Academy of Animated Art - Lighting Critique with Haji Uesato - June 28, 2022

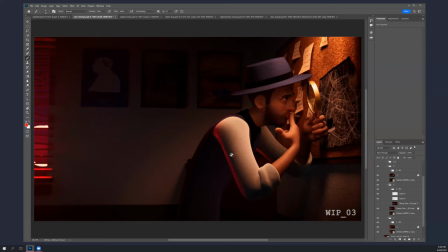2144s
um and look like it has a lot of speck on it either and this this one is just white so um it's gonna it's gonna suck all the color up especially if it's black back here you know if there's no light back here then whatever light you hit with it it's just gonna
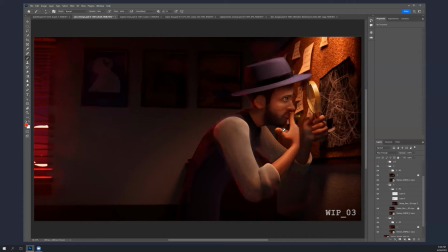2161s
it's gonna go crazy which is what's happening here so you know i brought brought it down quite a bit but the same thing where the darks come up and the lights go down so it you know it's okay it's more even and less bright overall and then you know sort of kick kick
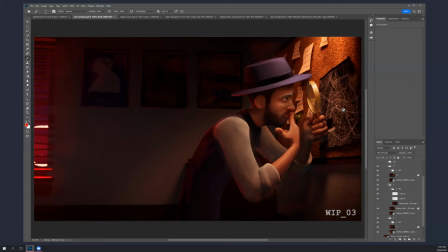2180s
his back with some red uh red picking up on the rim of his brim and on the back um but the main thing is you got to cheat some light in there I know that, you know, when you first started this, you know, you had this, which,
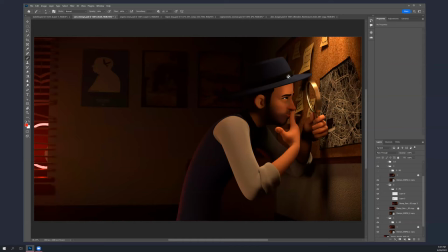2200s
you know, it's the right impulse, it's the right idea, but this isn't working because, you know, it just, it feels too fake. Like, there's a light in here that, or there's a light coming that's ignoring his hat or something, there's no shadow.
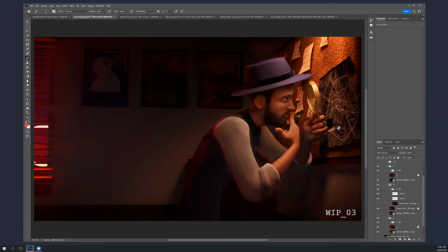2213s
And it's just, it's very, very bright. It's like, it's too bright. but I think I'm sure there's a way it won't be easy but there's a way to sneak you know a little bit of fill light in here slightly from above so you know it does
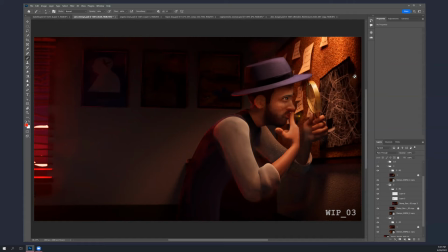2229s
get a little bit of shadow from his hat but you know more more not exactly from camera but from kind of right of camera but not nearly as high up as as the the key light is and then overall just kind of bring everything down a little bit and try to get his even those faces
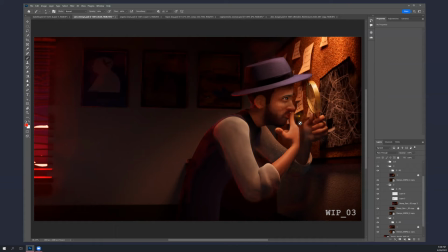2247s
you know underneath the shadow of that hat to it still needs to be the most important thing it's like this area face hand magnifying glass right and what he's looking at this actually maybe this needs to be a little bit brighter too or prominent somehow so you see it like just uh let the the lines on the map come out more like make
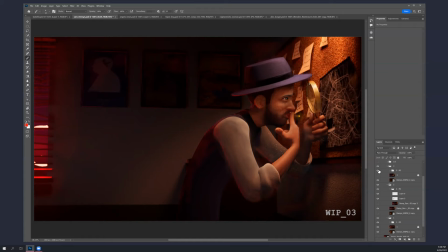2267s
them brighter or something um yeah right
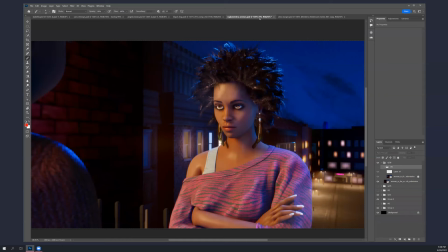2282s
all right so I will post those for you okay thanks okay um you know Raghavendra I'm gonna do a separate one for you later because I somehow I must have
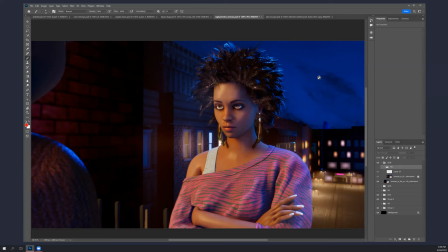2297s
deleted your latest thing and I know it's more different than this but um yeah we'll we'll talk about it separately there all right alex
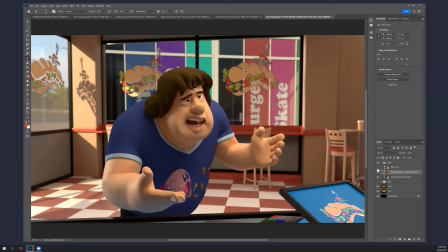2312s
hello um i had also sent a more updated version of this yeah this is what you had uh i guess yesterday or the day before yes the newer version okay
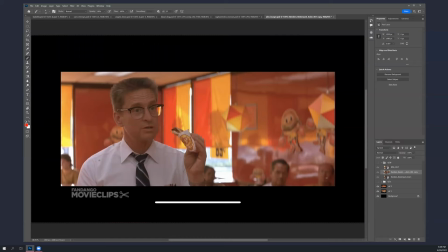2328s
um you want to talk about your reference a bit uh yes um i know we we've been talking about that a bit i actually just um put together a better reference um because i feel like um maybe my message was getting lost a little bit um with what i was aiming for and
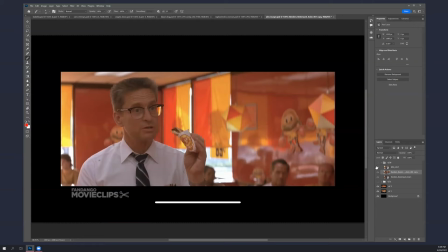2348s
what i'm kind of trying to create um so is it okay if i just share that with you on discord or how do you prefer okay yeah so i removed a majority of like the other things that were kind of just there um and i focused in on the pieces that i'm really
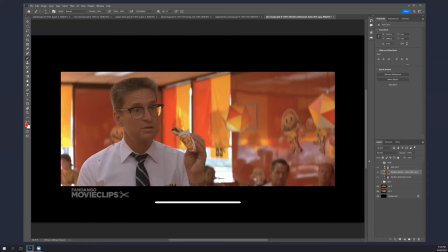2364s
trying to aim for a bit more and lovely the file is too powerful um let me see if i can drop it here in discord because it's it says the file is too powerful for the regular one i
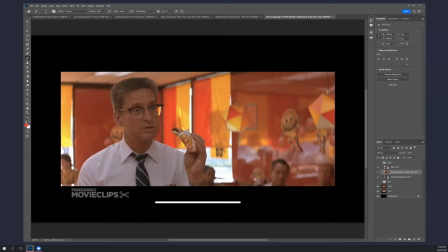2383s
apologize for taking this time that's right you